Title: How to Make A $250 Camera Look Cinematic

I had to work on the bike a little bit, so I was like, let me throw it on. So I just wanna show you guys what the setup was. I think it looks shockingly good for this being a Canon T5i. We're using the Sigma 35mm f1.4. I'm at 1.8 on it. This is the BlazeArt Neuro front anamorphic adapter.
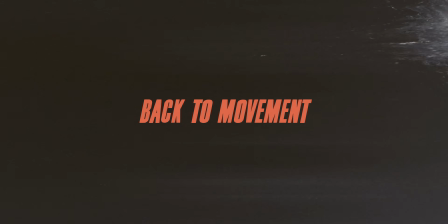This thing basically, you can put on any of your lenses. There's a bunch of workarounds and stuff. I won't go into it, but basically it's giving us a 1.5x de-stretch. Now, you can't de-stretch in this camera. Shockingly, there's a lot of like even Sony cameras and stuff that are like $6,000 that you can't even do internal de-stretch, which is ridiculous. In order for me to monitor myself, I'm using this DJI SDR transmitter. This thing is one of the most affordable transmitters that you can get. And it's also one of the most consistent and just like high quality for the price, in my opinion. I'm just connected directly to the app. So you can see from the app there, I have my image. So, and in the app, I'm able to de-stretch the image so I can actually see what in the anamorphic I am doing. You can see I'll turn it off. That's the image. Without a de-stretch, that's with a de-stretch. There's no crazy thrills. Again, this is over a 12-year-old camera, and you guys are seeing the image quality that I'm able to get out of it.
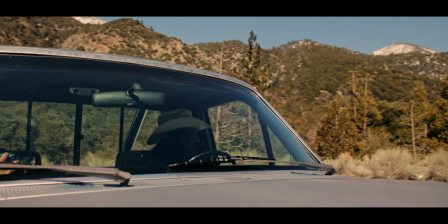It's not about all of the specs and stuff that we're constantly whining about.
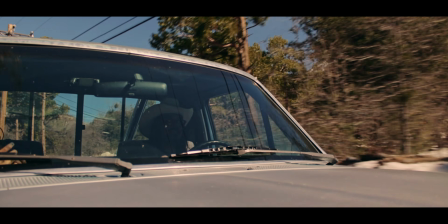It comes down to creativity, knowing how to utilize natural light, your angles, all of that, as you guys are seeing.
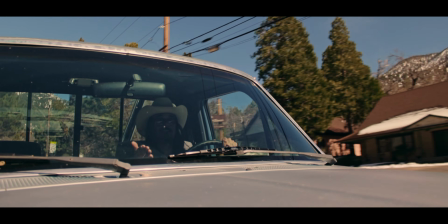It's literally just a little $250 camera. I'm just trying my best to help educate other people.
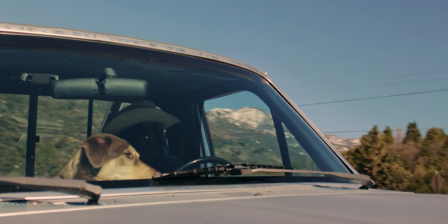For the locked off shots here, I'm gonna put the kit lens on, and you're gonna see when it comes to creating movement in camera, the camera's not gonna do the movement. Everything around us is gonna be doing the movement. It gives you like production value, just having a camera locked off. And it's really simple too. Just need a suction cup or some magnetic mounts. There's a million ways to do this. Little itty bitty hole. Obviously this video isn't for the hardcore amateurs out there. So hopefully you guys already understand about VNDs and creating bokeh and all that.
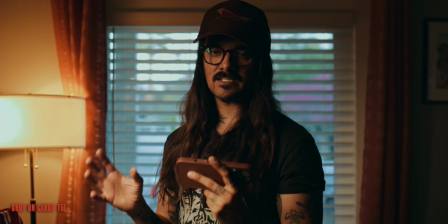We're not going into that in this video. Put a link in the description to this magnetic mount.
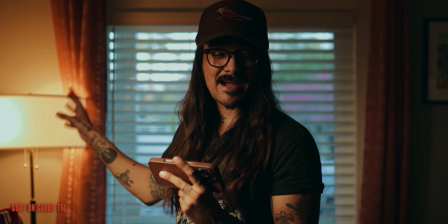For the shot, we don't have anything crazy going on. Again, we have a little $250, like 12-year-old camera.
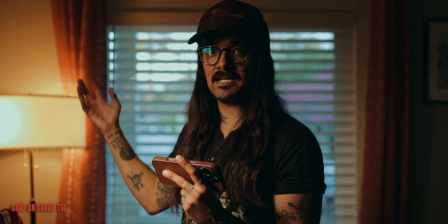We have the freaking kit lens on it. We have a polarized VND. That's kind of the magic trick to shooting through a windshield.
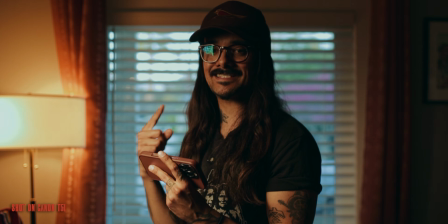You need a polarizer or seeing the results. They're too good for how cheap this whole setup is here.
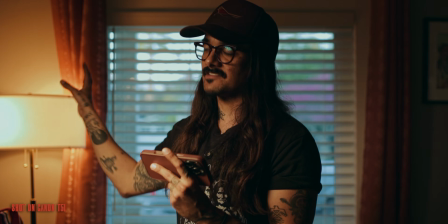So I'm hoping it's confirming it's less about the gear and more about the intention behind the shots,
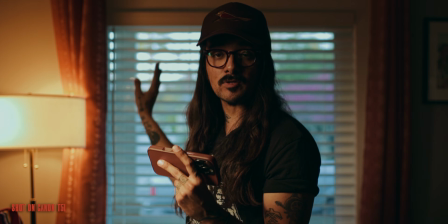trying to motivate yourself to be creative and trying new things and not just doing what you think you should be doing.
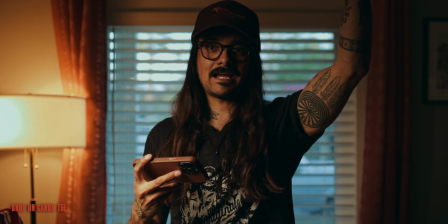I think someone would just want to vlog from it or have a buddy film for them, where this you're gonna get more of a filmic theme because again, we're used to seeing stuff like this in films,
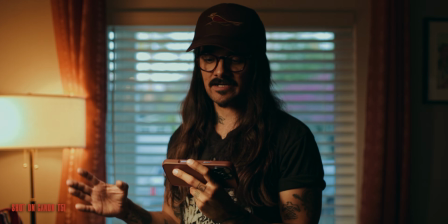not in a silly YouTube video, except for the cool people. Like Johnny Romes. Johnny Romes fucking crushes stuff like this.
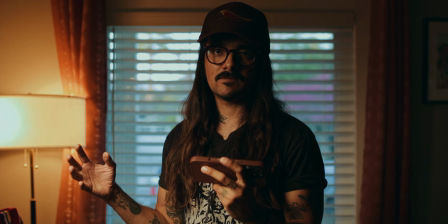I will say, I think I know where this guy was selling this camera. The screen likes to flip. Like it's upside down right now.
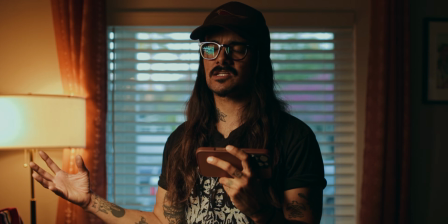Oh yeah, it doesn't. There it goes. Nope. There it goes. Nope, it's back over again.
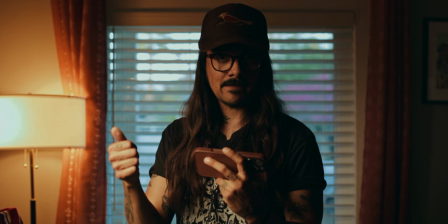Oh, it's back over. There it goes.
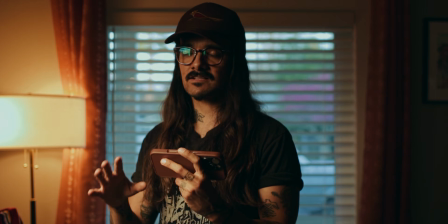All right guys, so everything I just taught you, I'm doing right now. This is a real simple setup. We're not doing anything crazy.
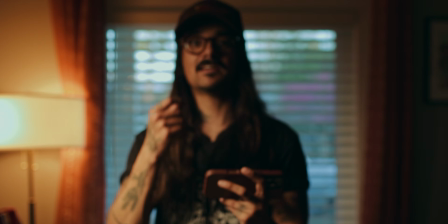The whole trick of this is one, practicals. You want to get as many practicals as possible within your frame.
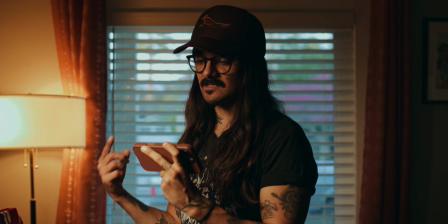What's a practical? A lamp. I think a normal average human being, they wouldn't think that this is lit.
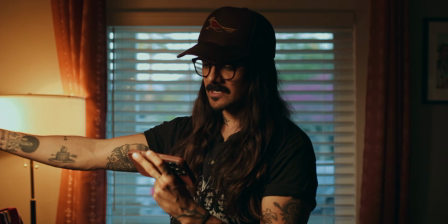The brains would possibly tell them, hey, there's a lamp behind them. That's where that light's coming from. In reality, I'll show you guys where this light is coming from in a moment here.
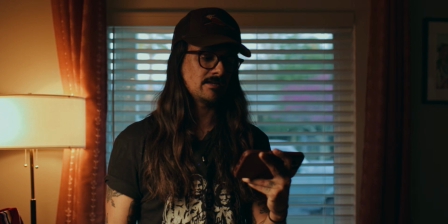But on top of that, obviously we have a warm lamp and my key light is also warm. On top of that though, outside we have a blue hour going on.
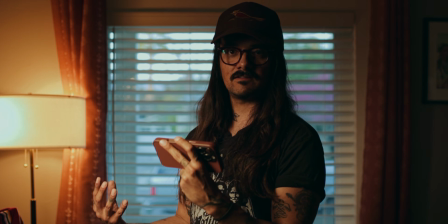Beautiful ambient blue light coming in.
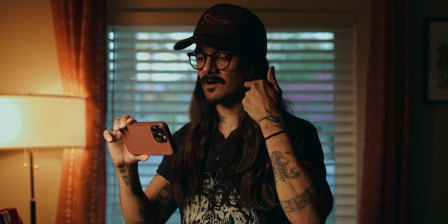If I wanted to, I could blast a light into the ceiling and push that blue light even more, just get a little bit of a blue light fill on top of my head and around the room a little bit.
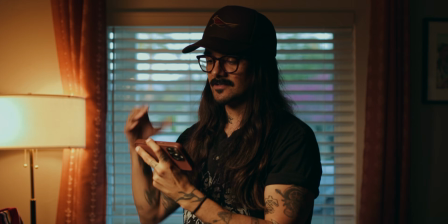There's so many different avenues that you could take here. But the biggest takeaway again from this is you want to use practicals.
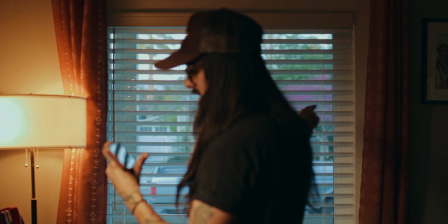I feel like a lot of times when people do interior shots, they get kind of lost because they're not sure how to light or what they should be lighting, where they should put a light.
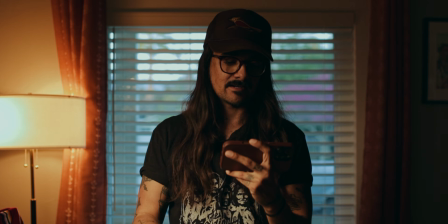It's really simple. You want to find the practicals in the building,
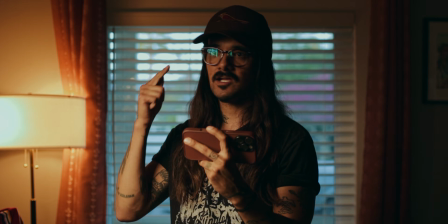or you want to find your frame and put a practical into that frame and then use that practical as motivation as your key light.
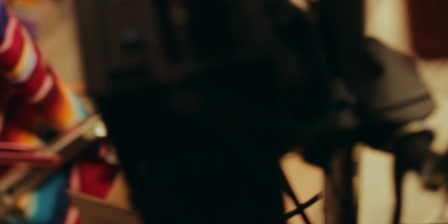It's literally that simple. That's how I do all of my interior shots. Again, sorry that the Canon T5i's autofocus is pumping.